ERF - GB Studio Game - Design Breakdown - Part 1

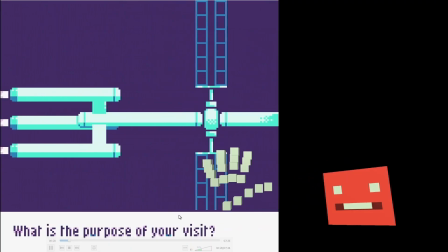There's like a dolly shot here as it shows the ship,
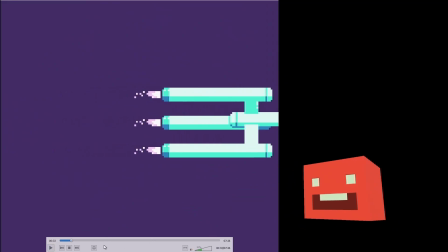and so a way of handling the text that would be very redundant would be, for example, the narrator.
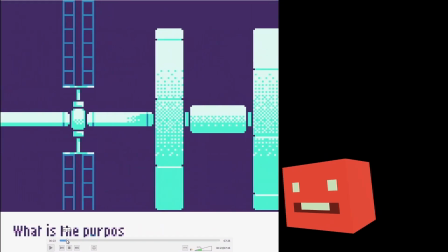Let's say maybe the narrator is the boy from the game, and he's saying, "Oh,
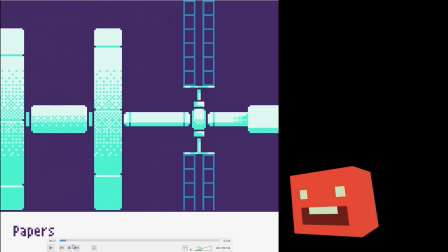I've been traveling through space for 6 months, and I finally reached Earth."
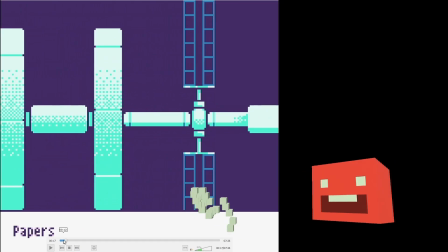Right? That is like the same as what you see, and it's redundant, and it's kind of on the nose.
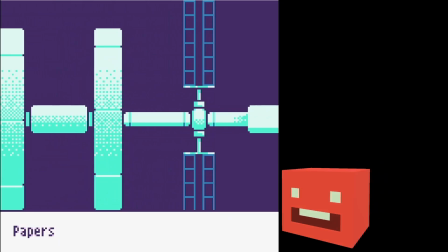But it's more interesting if there's a little bit of subtlety, and people kind of have to piece together what is happening. So that's what I did here. First, people can see the ship.
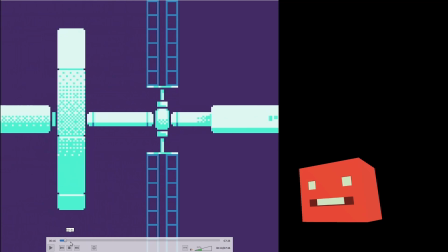They're not sure what it is at first, but eventually they can kind of figured out, especially when it gets to the thrusters.
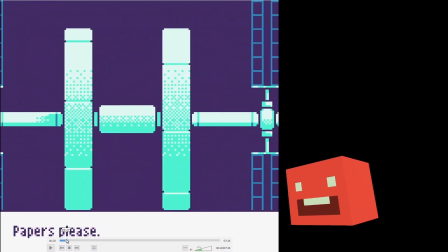But the text is sounds like text or sounds like speech that you deal
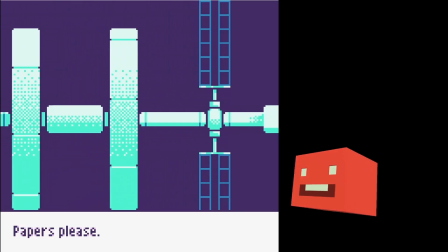with when you're crossing a border or like at customs or at the airport when you're going into a new country.
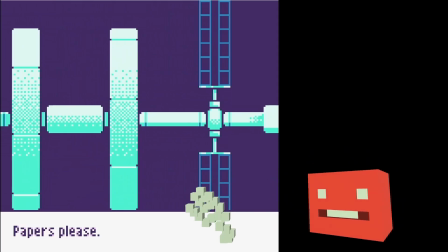So the visuals show something, but the text suggests something else. And the people in their brain, they piece these two things together.
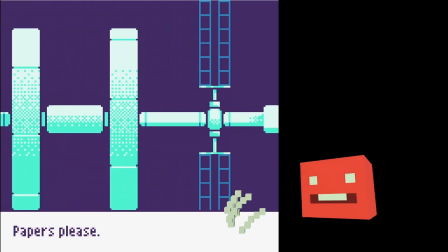And that is what really hooks people. When they connect the dots themselves and they don't have everything spelled out to them,
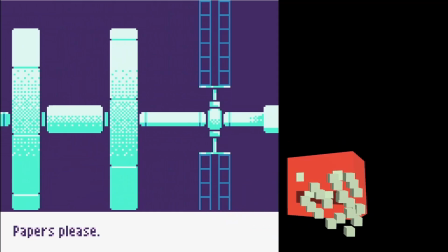they are being like a detective and the story is much more meaningful to them.
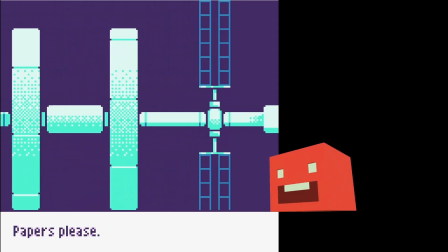They're pretty much like a participant. So throughout the game, I tried to do that. What you see visually or what people say is sometimes separated from what is happening visually. And yeah, I had real fun researching
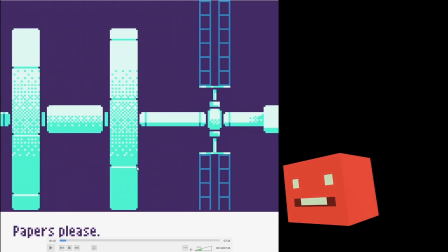space travel, and so I kept my story relatively realistic, grounded. Even though it's sci-fi, it's not really science fantasy, more science.
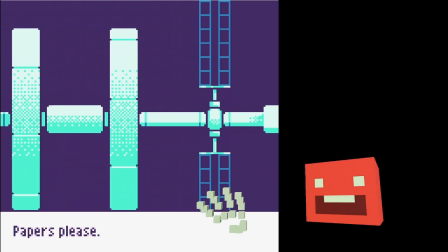I don't know. I guess science fiction. So I wanted realistic spacecraft and realistic space travel.
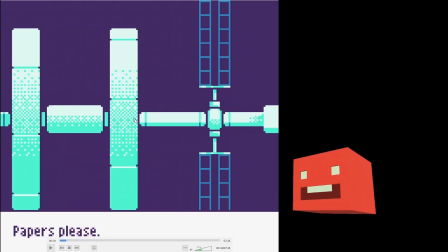And it's pretty interesting, like, why are these things spinning?
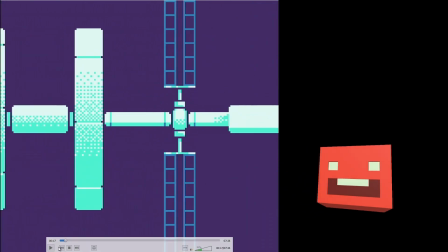Well, when people travel for long distances through space, they can't just be floating around.
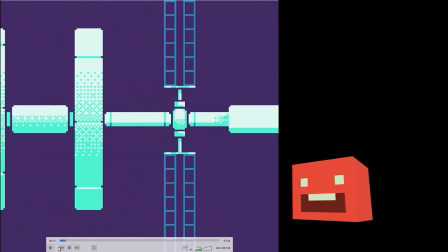They need to have, um,
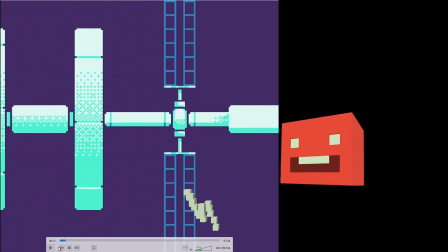their bodies need to feel gravity, or else it will atrophy or they will get sick.
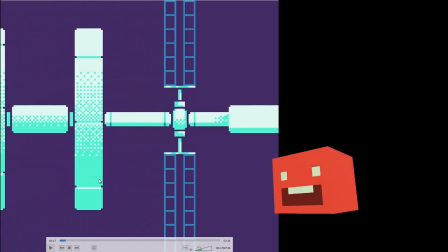So to travel through space, I mean, probably a lot of you know this already,
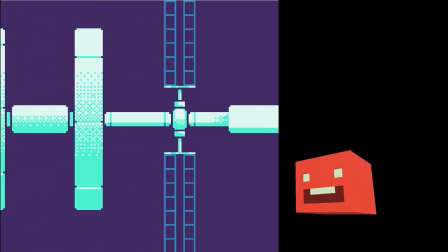but um, one way to create artificial gravity is centrifugal force.
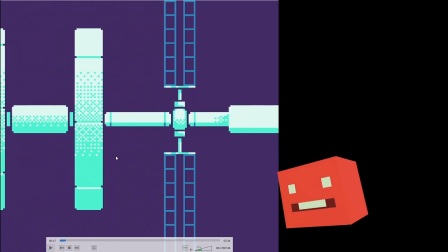So if you have something spinning, like those fairground rides
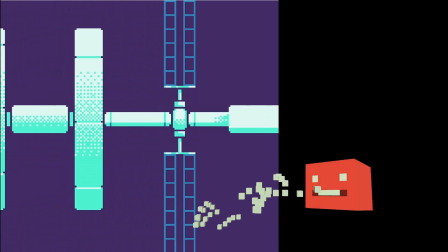where you stand on the walls of a cylinder, and then it starts spinning, and then you get sucked against the wall, and then you're lifted off the ground.
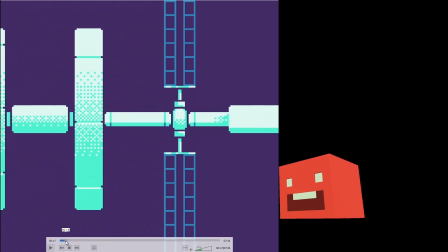That's the same idea here. So that's what this spacecraft is. Um, yeah, and I really went in depth with the research.
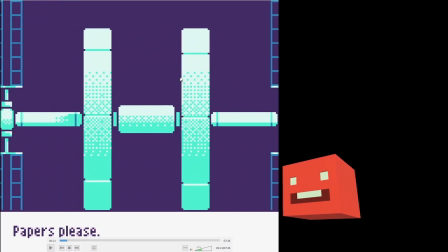So one spinning, like this is a spinning cylinder. So one spinning cylinder will also create torque.
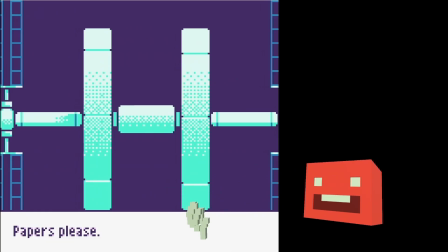So the ship would start to twist, which you don't want. It'll just mess up the direction that you're traveling in. So that's why two
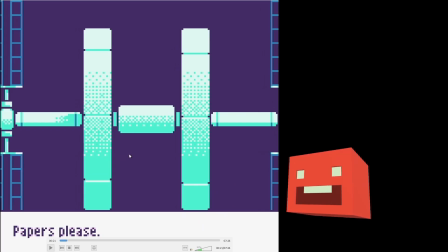cylinders spinning in counterclockwise direction relative, well, counter to each other.
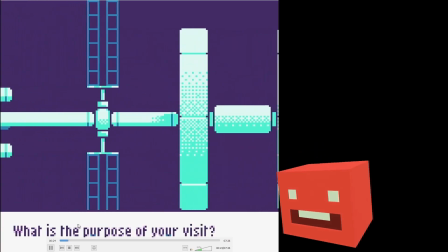Play it here so you can see, right? That will cancel out the torque. So why have all this realism in the game?
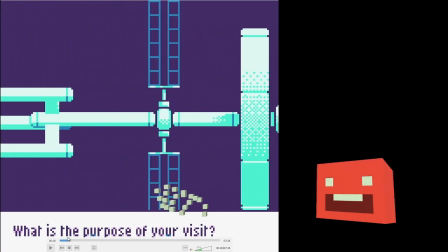Well, the game is, so the story, I don't know if it's even right to call it a game, more like a visual novel,
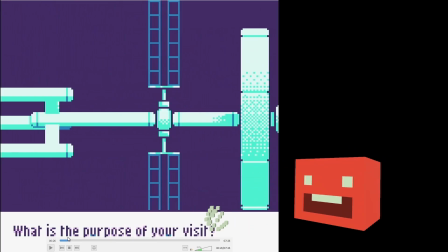but this, I'll call it game for the sake of convenience. This game is more a character-focused story. So the characters have some complexity to them.
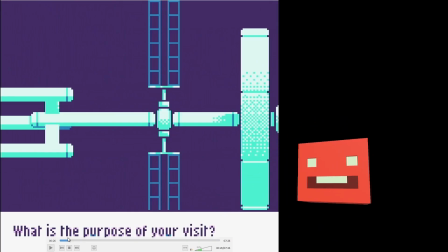So I wanted the sci-fi aspects to be relatively realistic and grounded too.